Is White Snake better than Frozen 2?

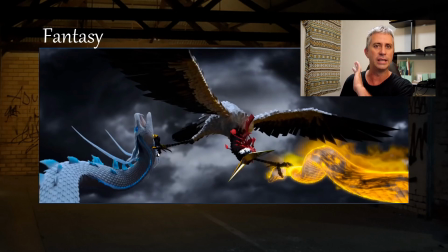472s
Not something you'll find in western culture that often which is why when you actually when you get into these stories and you get taken away by the folklore that goes into these stories it's really exhilarating and very exciting to see what they can bring out whoa if you like dragons make sure you
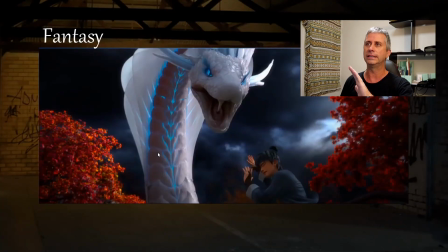489s
smash that like button how often you know how often do we actually see things like dragons um and humans actually falling in love with each other um not very often but you know To draw comparisons to this as well,
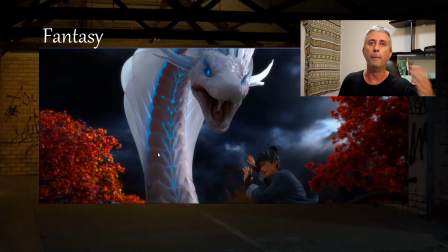503s
I made the comparison between DreamWorks before. Abominable, again, it came across from the Middle Kingdom. It hit the cinemas and it didn't have a great reaction. And a lot of the storytelling and fantasy elements which were in Abominable
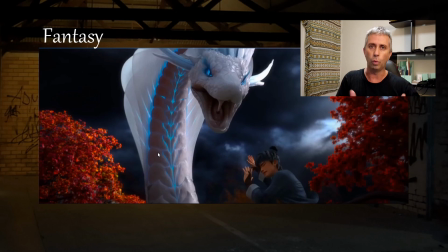521s
come across into Whitesnake as well, which is another reason which it doesn't get quite the grand reception in the US that it does in China, different storytelling. But the thing that really did stand out with this movie is the cinematography.
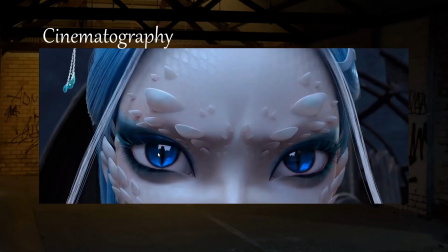540s
They've gone for a very, you know, it's definitely made for a widescreen, a cinemascopic widescreen. But we look at the, so they've made it for a cinemascopic widescreen, which gives it extra width.
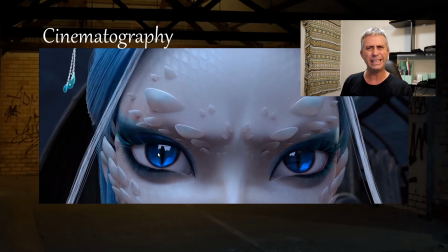553s
And they've utilised it quite a lot. One thing I didn't dig that much is the amount of real intense close-ups, which we get. I mean, this is when you do go, oh, you can see the detail from the dragon.
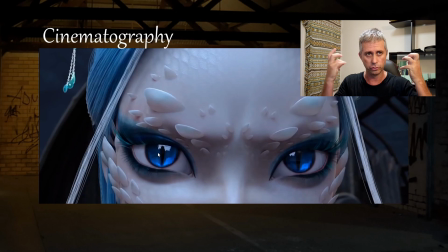567s
You can see her scales in her forehead and the scales which are produced, protruded from her face and her eyes, which have changed to a dragon's eyes. But the amount of these intense close-ups you get is really quite jarring and they don't lead you in and they do that for the visceral reaction,
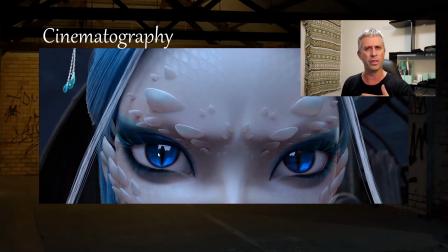584s
which I don't dig that much. I kind of like to be back a bit further without quite as much intense close-ups as what we get.
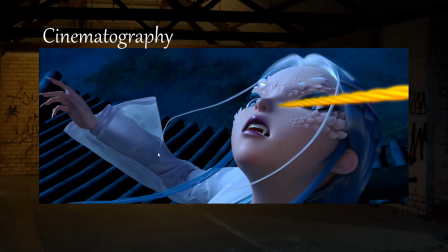593s
They do do a really good job of leading your eye through the action with these intense close-ups. You can see via the pin coming through her face and her ducking out the way, but it's again, it's when you get down to choice, it's something that they actually include.
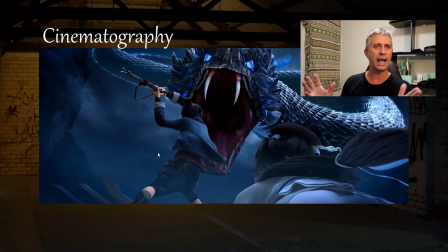606s
The darkness, which comes through, like when they're driving action, they always lead your action through the shot really, really well. Again, great cinema, great cinematography to actually lead your eye so you don't get lost and
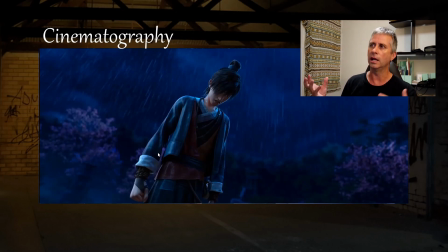620s
pushing the wide lenses like this one like this shot here they've really gone for a wide lens looking up the character in the drenching rain like there's CG doesn't step away from rain that much anymore listening to
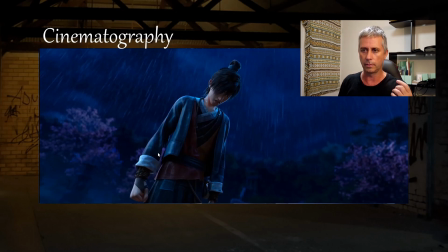632s
a tech talk on the blue umbrella and they were saying that the rain, the idea and the tech they were using behind creating
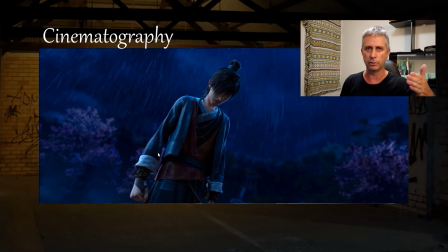647s
rain in the blue umbrella was still the same sort of rain they were trying to produce right back from Toy Story. So again this has absolutely nothing to do with Pixar at all,
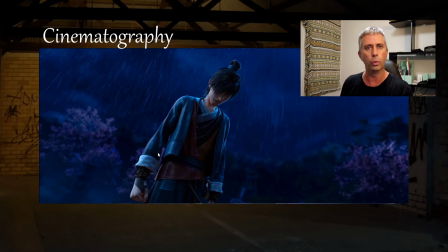661s
but rain is very much straightforward But getting characters to look wet in the rain and having rain interact with characters is a different story
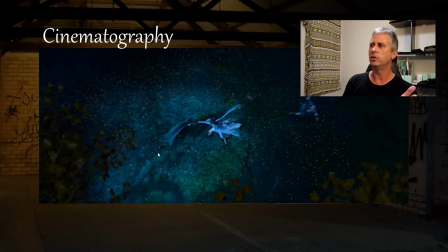671s
Again, they're leading you know the the way they use their widescreen and actually capture your eye with light Is really pretty as well and just actually going for a top-down look on a fight Yeah, this is really great cinematography you go back to a lot of kung-fu movies.
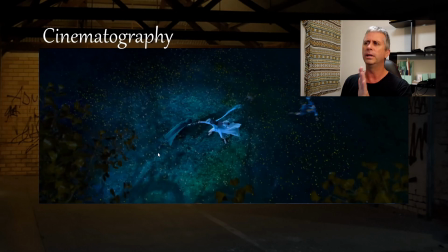686s
You'll get this sort of stuff as well But it's really nice to see in animation
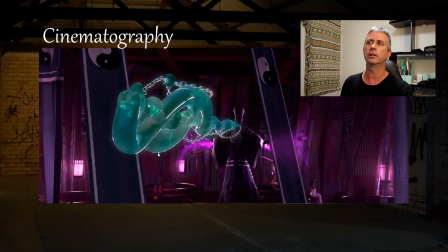691s
uh close and distance like we're following with an object like a small object as we we track the camera tracks with it as it's spinning and being thrown great use of the camera and great use of the technology to be our great use of the media i should say great use of the media being able to get the camera to travel along with such a tiny object
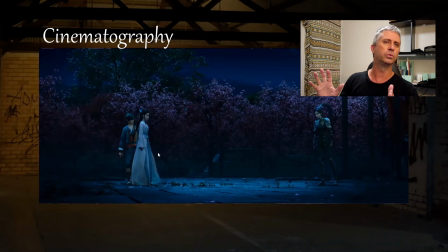709s
beautiful and this sort of shot is one which really i like coming back to as well there's two of them right at the
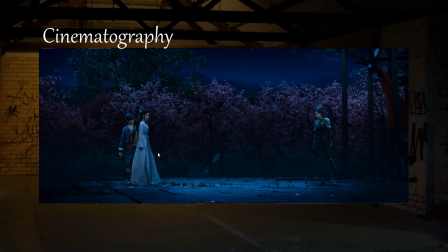717s
end here i just want to bring out you look at the distance they've not shied away from actually putting using their wide screen to its full potential by putting the characters right on the edge and creates that distance between
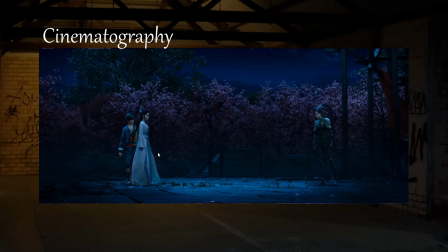733s
them even though this is very much a confrontation image in a confrontation shot you can see the distance between them they've got their lines going through the shot you've got the the ground plane you've got
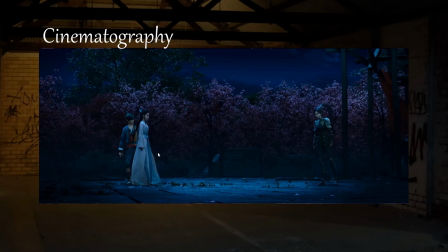746s
the trees which create another line then you've still got the mountains in the background which are creating depth in the image you've got the scaffolding on the one side to balance off the second character on the other side so this frame I just kind of geek out of this and I love this frame as well as the next one
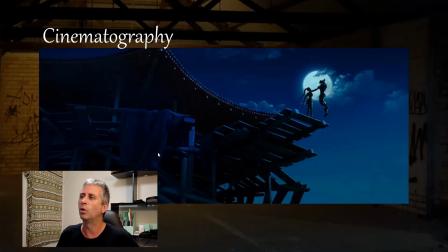763s
when you look at this one I think this one I could quite happily have this painted on my wall I really love this one it's going to be my desktop image for quite a while um but i really do dig this image just you know framing up
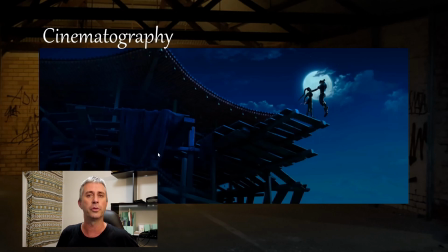778s
perfectly with the moon in the background and the two characters over top the moon weighted over the dark building on the other side of the image ah yeah i geek out over this i love it um and it's again another great use of the width of this frame so thank you for going through white snake with me leave your comments down below who's seen it who's going to see it are you going to see it now that I've recommended it and until the next time we're flying through the air in fantasy land my name is Kim you're watching animasaurus